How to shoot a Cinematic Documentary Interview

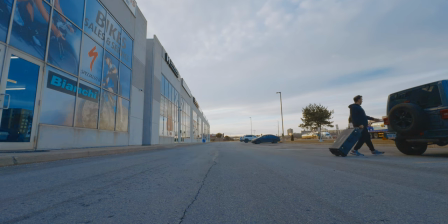Welcome back to the channel. If you guys are new here, my name is Peter Dubuslo and today's video,
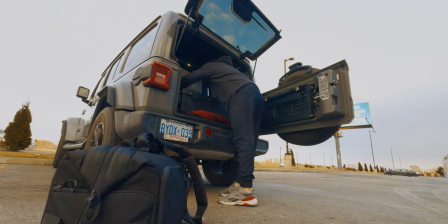I'm going to take you guys along with me setting up and capturing an interview style shoot
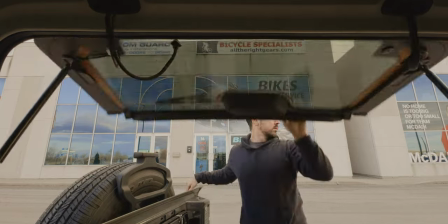for a documentary that I've been shooting for the last three to five months. this interview piece is one of the last pieces that
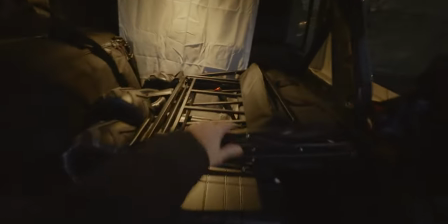I have to do for this documentary
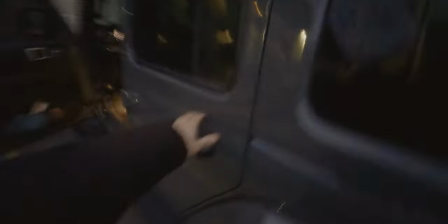and I'm going to take you along with me to show you the audio that I'm using the lighting setup and the gear
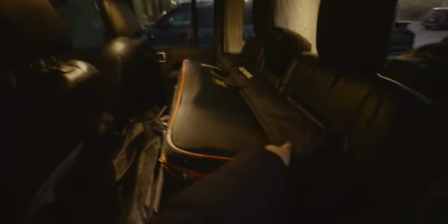as well and the whole situation from beginning to end on how to light for a documentary style shoot so
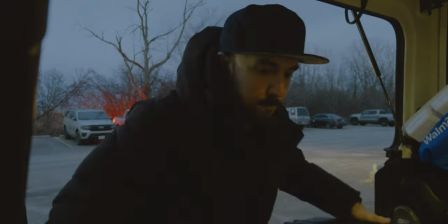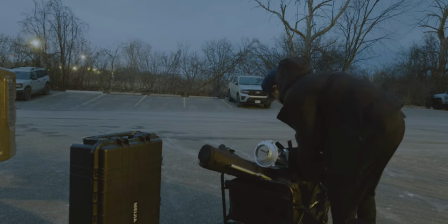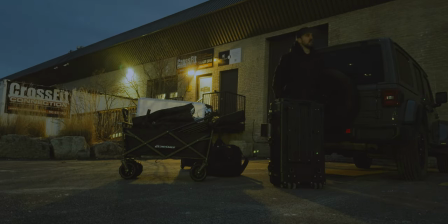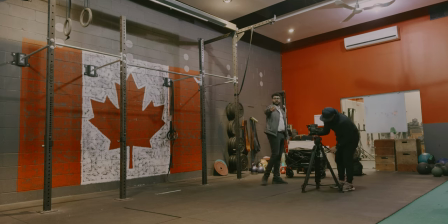the first thing that I like to do when I get to the location is to unpack my camera gear that is setting up the camera on the tripod, figuring out what lenses I'm using, the angles I'm going to be doing, and of course, black shading my camera.
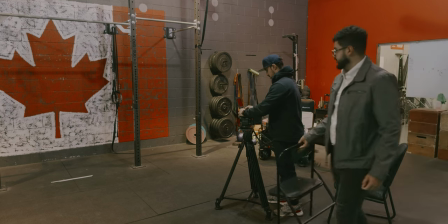And the reason why I feel like black shading your camera or your sensor is very important, because if you're going from a cold temperature, like outside, if you're driving,
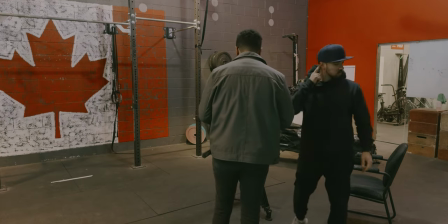and then going inside a warmer temperature room you definitely want to get the most out of your sensor and make sure that your camera
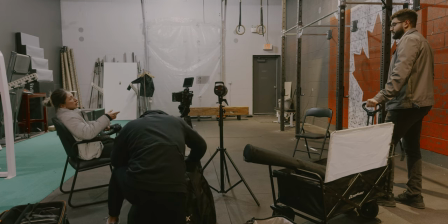or your sensor is black shaded accordingly to the temperature in the room that you're shooting in
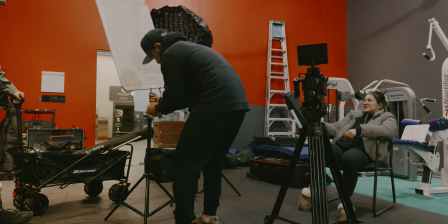so after setting up the camera and black shading the sensor the next step i'd like to figure out
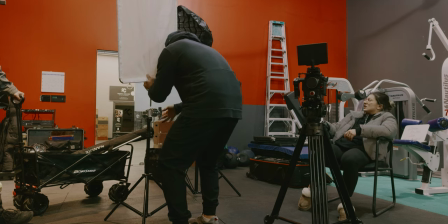is what focal length i am going to be shooting on but to figure that out i would want to get the person that i'm doing the interview with to get in front of the lens and to figure out
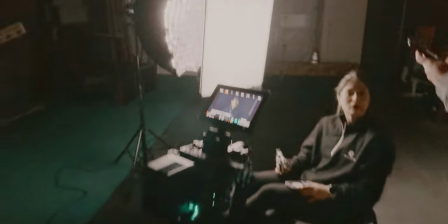my angles and then from there I can figure out what focal length I would like to choose.
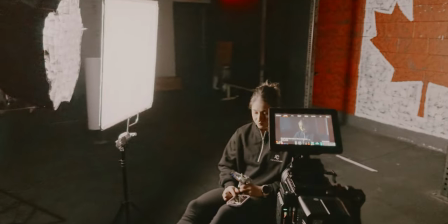In this case, I did start off with a 35mm but I just found out it was too wide so then I ended up shooting on a 50mm T1.5.
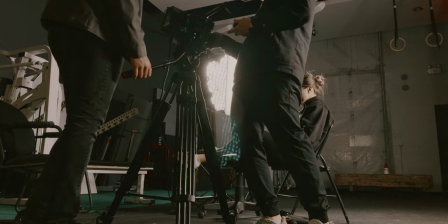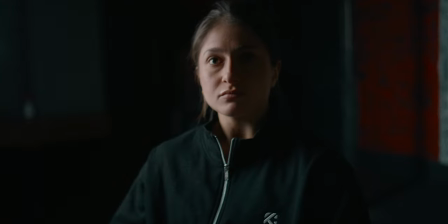The next step is to figure out where my key light is going to be going and how many lights I'm going to be adding in this whole film itself.
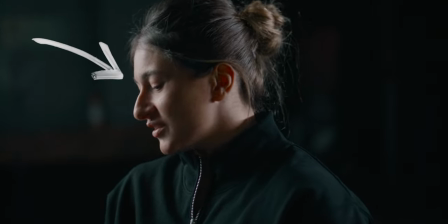So the key light is on her right side creating a Rembrandt lighting and
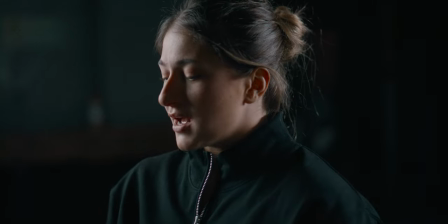then I decided to add a pavo tube behind her to
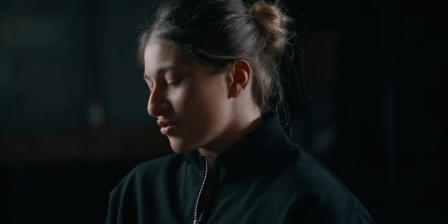make her stand out from the background so it didn't look like she was drowning from the background or in the background and then I also decided to add a
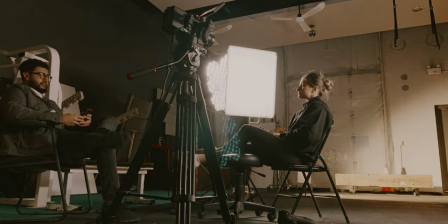small rig RC-60B in the back shining on the actual
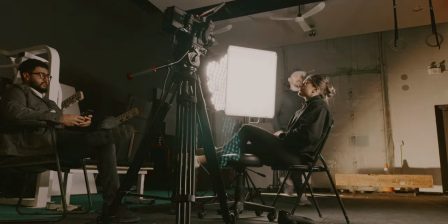back wall itself in a different temperature from the key lights
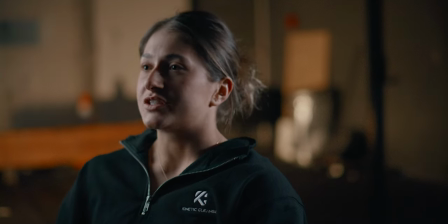just so it can make her stand out from the background and give that kind of separation from her and the background itself the
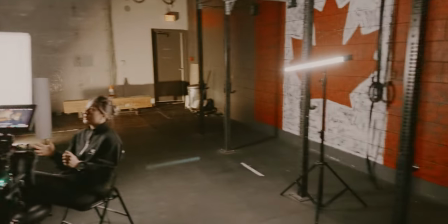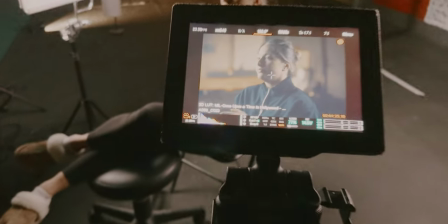last important
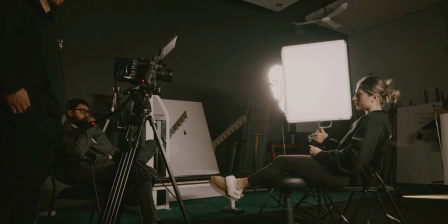role for this documentary interview would be audio now i was
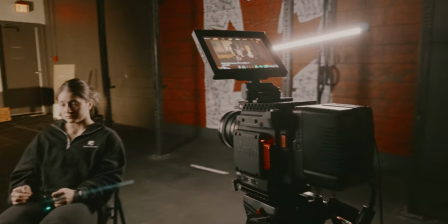going to be using a boom mic set up above her to capture her talking and that was going to be
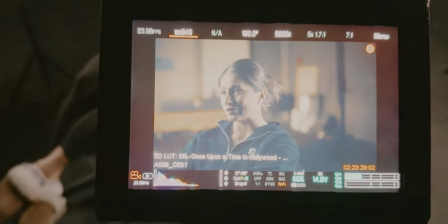going from an XLR to the Zoom recorder but then I didn't have time to set all that up.
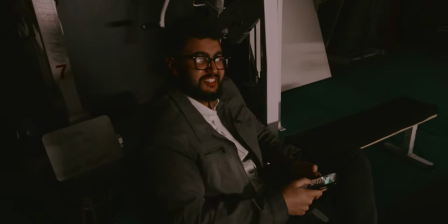I was also going to be using the DJI Mic 2 mics as a backup but instead I just used the DJI Mic 2 as my main audio source.
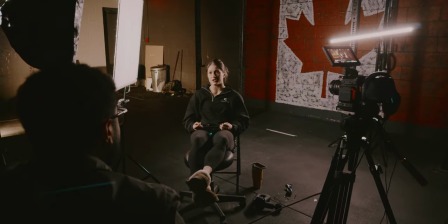I had a lav going into the DJI Mic 2 and then the lav
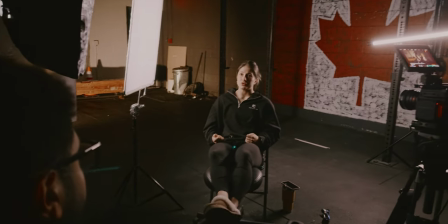was then taped onto Erica's chest and I just feel like
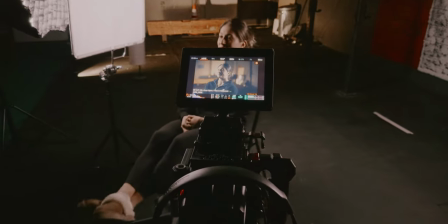having a lav onto the chest you just get so much more bass and so much more clear audio
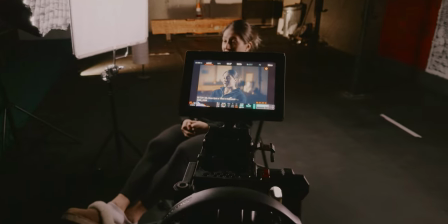and then I was also actually recording directly into the DJI
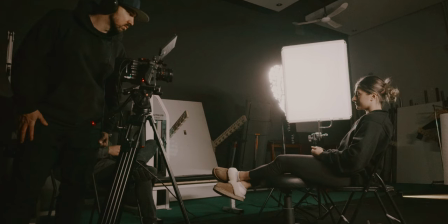mic 2.